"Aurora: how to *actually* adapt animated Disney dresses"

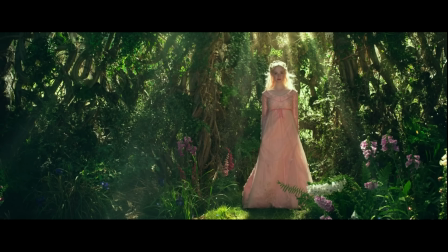4:04 The first reference to the animation is Aurora's dress during the family dinner scene, which includes a soft pink hue and pointed collar.
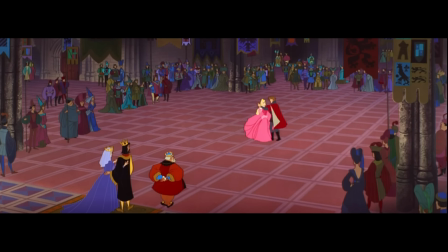4:12 This is a variation of her court dress in the animated version.
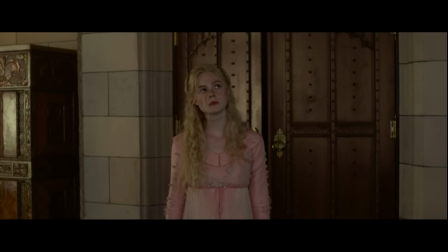4:16 I originally didn't like this dress because I thought it looks like a nightgown, but then I realized that this is sleeping beauty, so actually, it works perfectly.
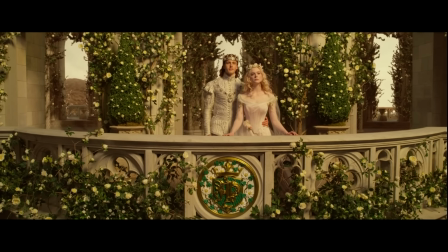4:25 Her final dress, though, is a direct homage to the animation. I love this dress.
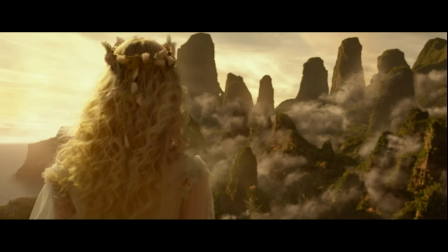4:30 It's such a shame that it barely gets any screen time.
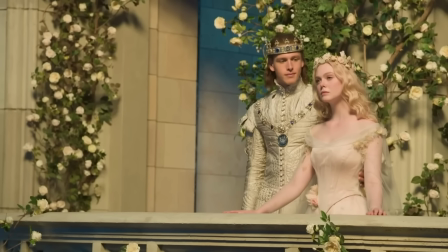4:34 This is a perfect recreation of an iconic dress that also fits well with the new story that they're telling.
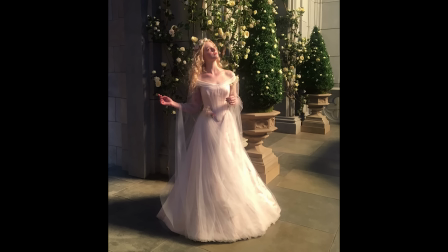4:40 It still has that iconic off-the-shoulder neckline, A-line frame, and pointed bodice.
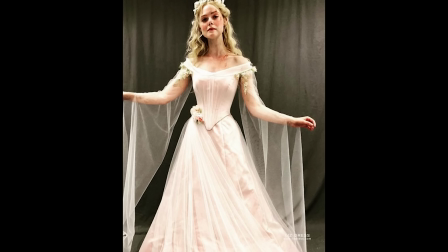4:46 But there are also these long, tulle bell sleeves that you can't really see in the movie. It also isn't a deep pink.
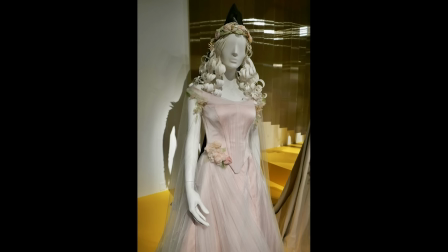4:52 It's more of a soft, dusty rose. but I much prefer that because I think if it was too vibrant it might look a bit costumey.
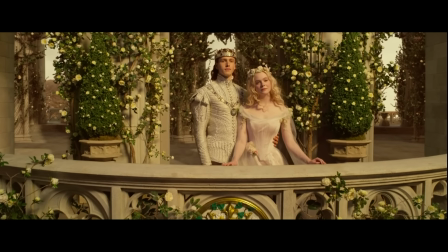4:58 It's also nice that this dress is pink because her wedding dress turns blue and Aurora is known for both colours. It makes sense to reference these sexier outfits now since Mistress of Evil takes place five years later than Maleficent.
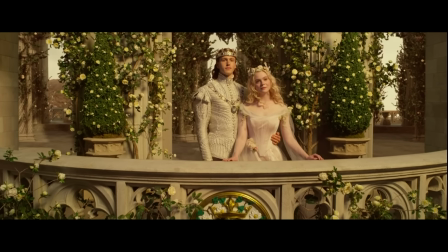5:12 Aurora is around 21 in this movie. At the same time though, both of these dresses still follow her down-to-earthness established in the first movie.
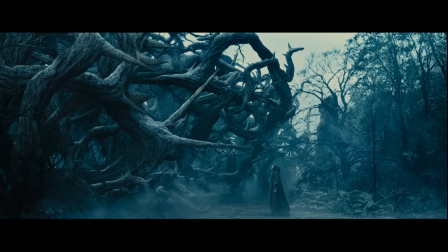5:21 There is one misstep for the animated references though, which is no reference to Aurora's woodland dress.
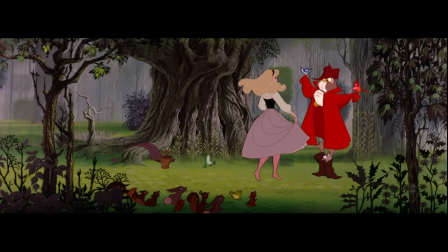5:27 This is one of my favourite peasant Disney princess dresses, especially with her little shawl and her little basket.
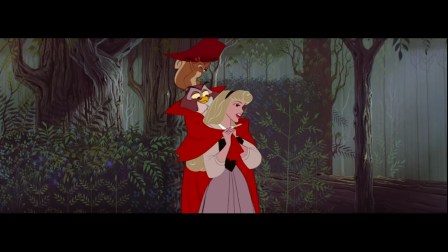5:34 I understand not wanting to reference the darker colour palette and I'm going to touch on that a little bit later,
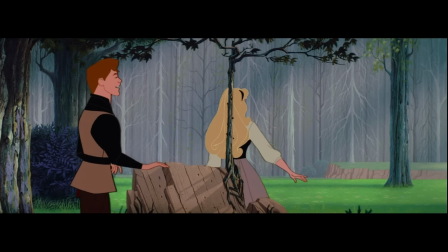5:38 but the silhouette is so perfect to reinterpret while Aurora grows up in the first movie.
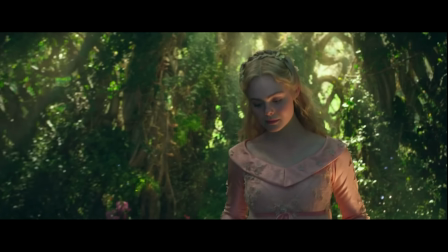5:44 That said, I'm so happy that we at least get great references to her most iconic dress,
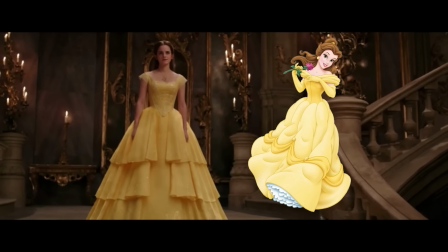5:50 unlike Belle's which is not only not gold but also lacks gloves, or even Ariel who didn't even get a sparkle dress or an oversized hair bow.
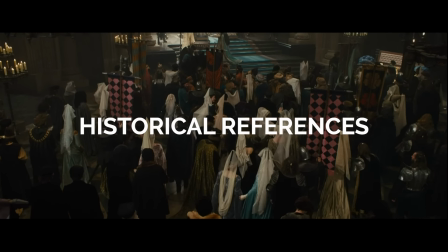5:59 Since the films are set in the 14th century, both Shepard and Mirajnik referenced late medieval and renaissance fashion in their designs.
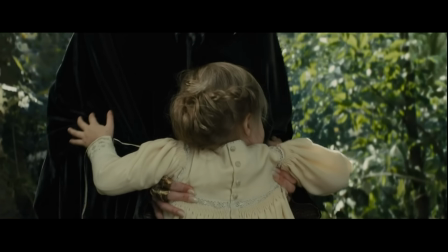6:07 In Maleficent, this meant Aurora's dresses were made of cotton, thin wools, and hand-woven embroidery.
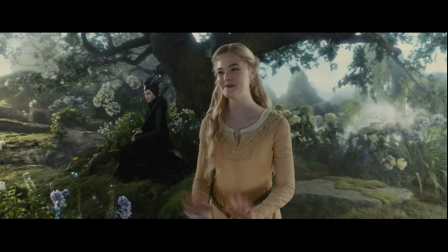6:13 In both movies, her silhouettes have long bell sleeves, empire waistlines, and low-rise belts that loosely match the fashion of that time.
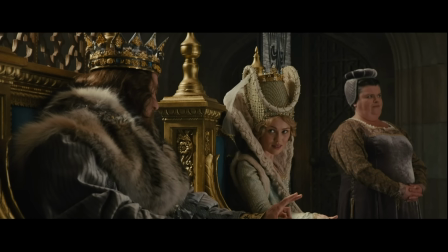6:21 Also side note, but I love the renaissance outfits of the king and queen during this christening.
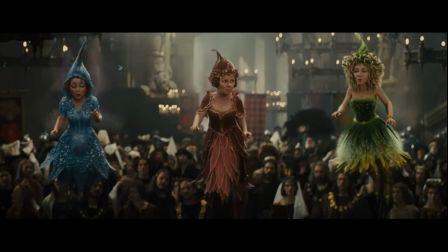6:28 Since this is a fantasy and not a period piece, the fashion doesn't have to be historically accurate.
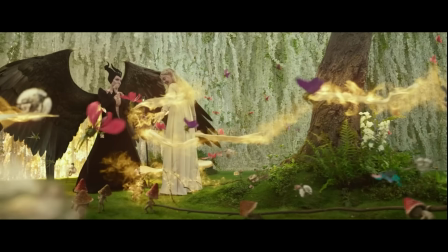6:34 In fact, I prefer when fantasies have costumes that are a little more magical.
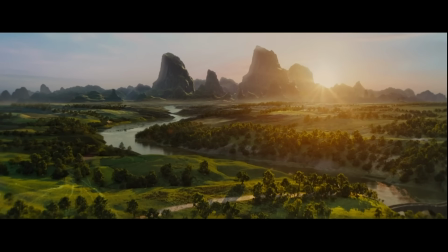6:38 That said, if it's set in the human world, in a specific country and era, the pieces should look believable to that country and era.
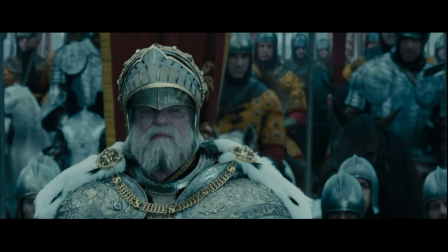6:47 Doesn't necessarily have to be accurate, but just believable. This is why Belle's dress doesn't work.
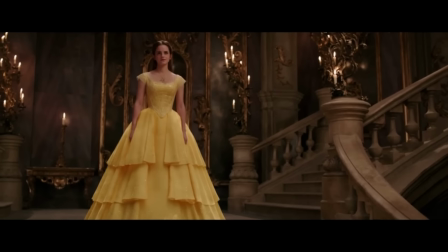6:54 Her dress doesn't look like a believable 1700s French ball gown, even when the rest of the sets and costumes try to reference that era.
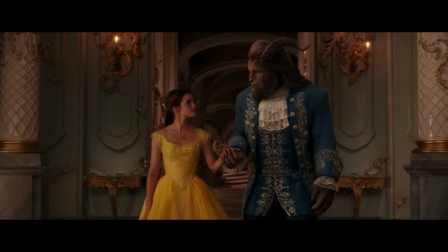7:03 And most notably, this dress has no corset,
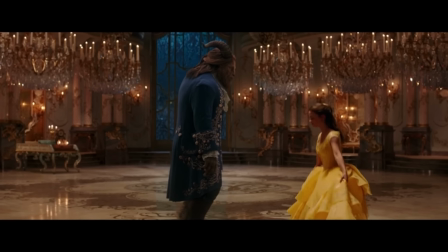7:06 which Emma Watson didn't want because she thought that Belle wouldn't want one because corsets would restrict her, but corsets weren't torture devices.
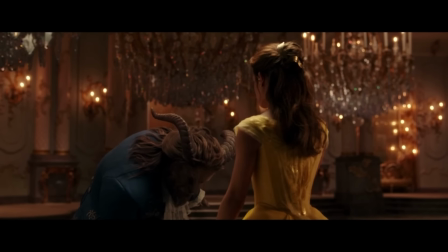7:14 They were quite fashionable pieces for the time and they helped streamline the shapes of dresses.
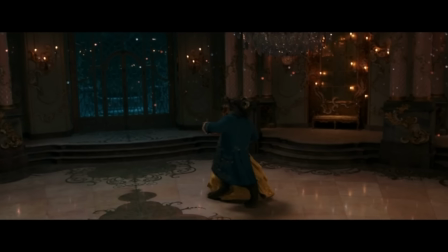7:19 I think though, had the rest of this dress looked better, I probably could have accepted no corset,
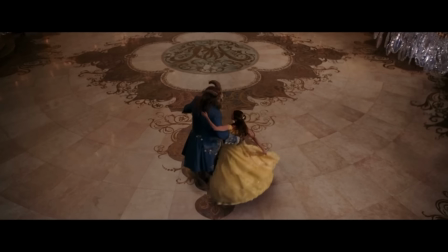7:25 but because it doesn't, no corset is just another misstep that makes the entire dress worse.
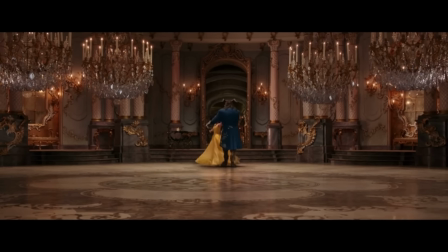7:31 Because this dress looks more like a prom dress than a French ball gown,
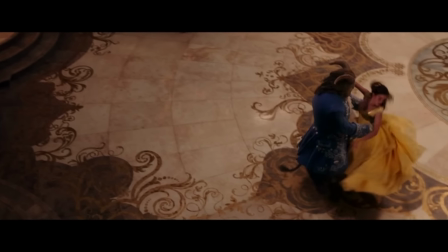7:35 most people will probably unconsciously perceive this dress as lazy, which should not be associated with any princess.
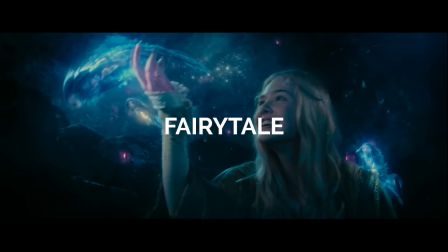7:42 On the topic of fantasy and quality, Aurora's dresses feel distinctly fairy tale.
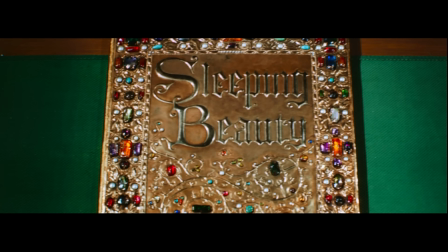7:49 This is important because this story is an adaptation of a fairy tale.
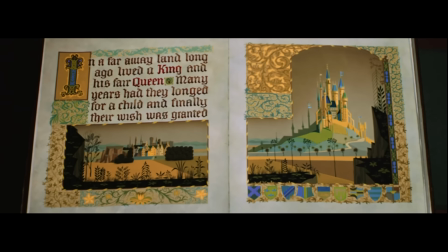7:53 It's a mix of Charles Perrault's 1528 The Sleeping Beauty in the Woods and the Brother Grimm's 1812 version Little Briar Rose.
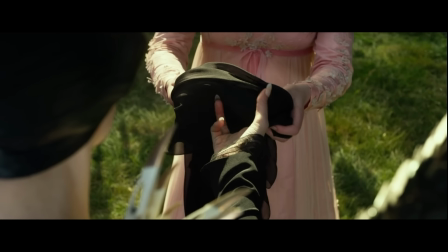8:00 Aurora's costumes truly look like they were woven by fairies.
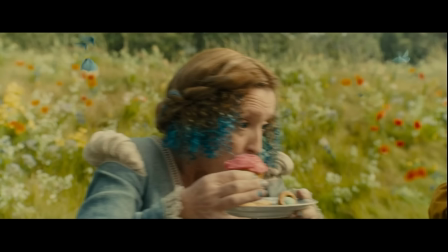8:05 At first, as she grows up, her dresses are made by the three good fairies, who perhaps aren't used to making human dresses, so the fashion is simpler.